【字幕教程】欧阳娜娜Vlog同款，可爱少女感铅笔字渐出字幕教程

哈喽大家好今天早上呢我在吃早餐的时候看到娃娃娃的Vlog然后呢它的片头或者说是转场的地方都会出现一些用铅笔写字的效果
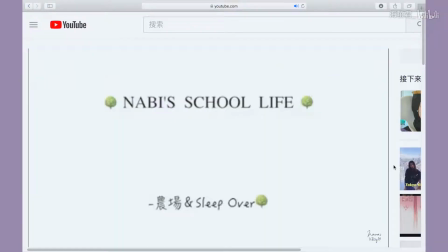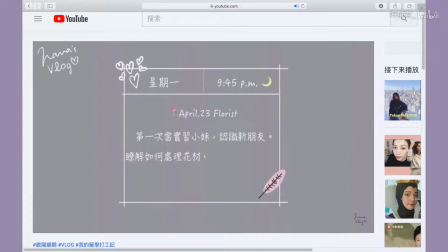看起来呢有一种写日记的感觉写得非常的自然可以说是非常Vlog的一种字幕所以呢就想说跟大家分享一下怎么来做这样的一个字幕这一次的字幕教程呢用的软件是Final Cut Pro因为我的PR在加字幕方面有一点问题但其实没有关系它们的原理是一样的
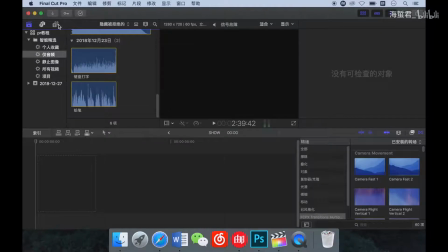[0:48]
首先呢我们找到Final Cut Pro的字幕库然后在搜索这里打入打字机Final Cut Pro呢自带是有打字机效果的字幕的我们把它加到时间轴上面然后输入想要的内容
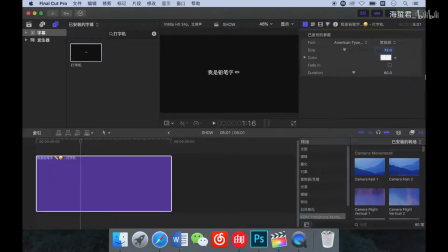[1:08]
播放试试看然后在Duration这里是可以改变字幕出现的速度的如果是数值更小的话它会出现的快一点数值更大呢就会出现的慢一点我们这里让它出现的稍微快一点点这时候呢字体其实就已经有了打字机的效果是一个一个出现的但是我们还是不会觉得它是用铅笔写出来的因为这时候的关键就是字体的选择以及是否有配音效
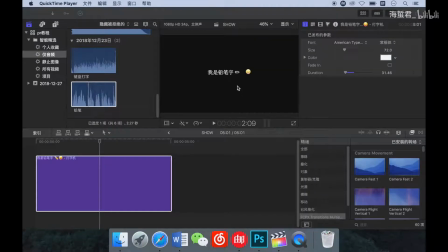[1:41]
因为是铅笔字呢所以我们可以选取稍微可爱一点点的手写题比如说比如说这个娃娃题吧然后这时候加上一个铅笔写字的音效然后按照字幕出现的速度来调整一下我们音频的速度
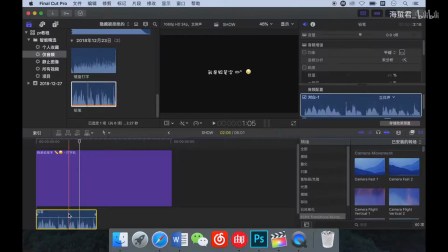[2:04]
大概到这里字就已经写完了所以音频就可以取到这一部分
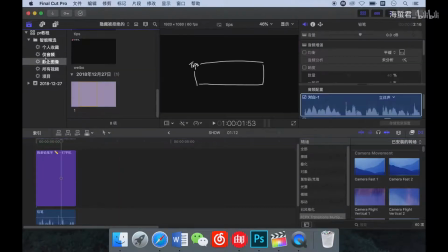[2:12]
我把这个维和的笑脸取掉然后我们可以加一些让它看起来更加有手写感的元素
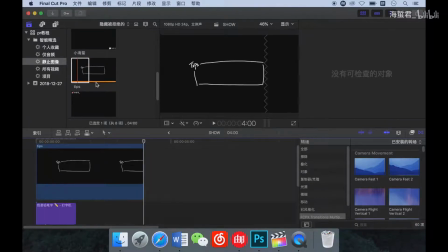[2:19]
比如说这个还有加一个背景这样子就完成了音效呢还可以做像打字机这样子的或者说是像键盘像在黑板上面写字的这一种根据不同的音效呢其实出来就会有不一样的效果刚刚视频里面出现的音效还有一些平时我自己收集的打字或者写字的音效呢我都会放在微博上面如果大家有需要的话呢可以在微博上面找到链接并且下载那么我们就下次再见了拜拜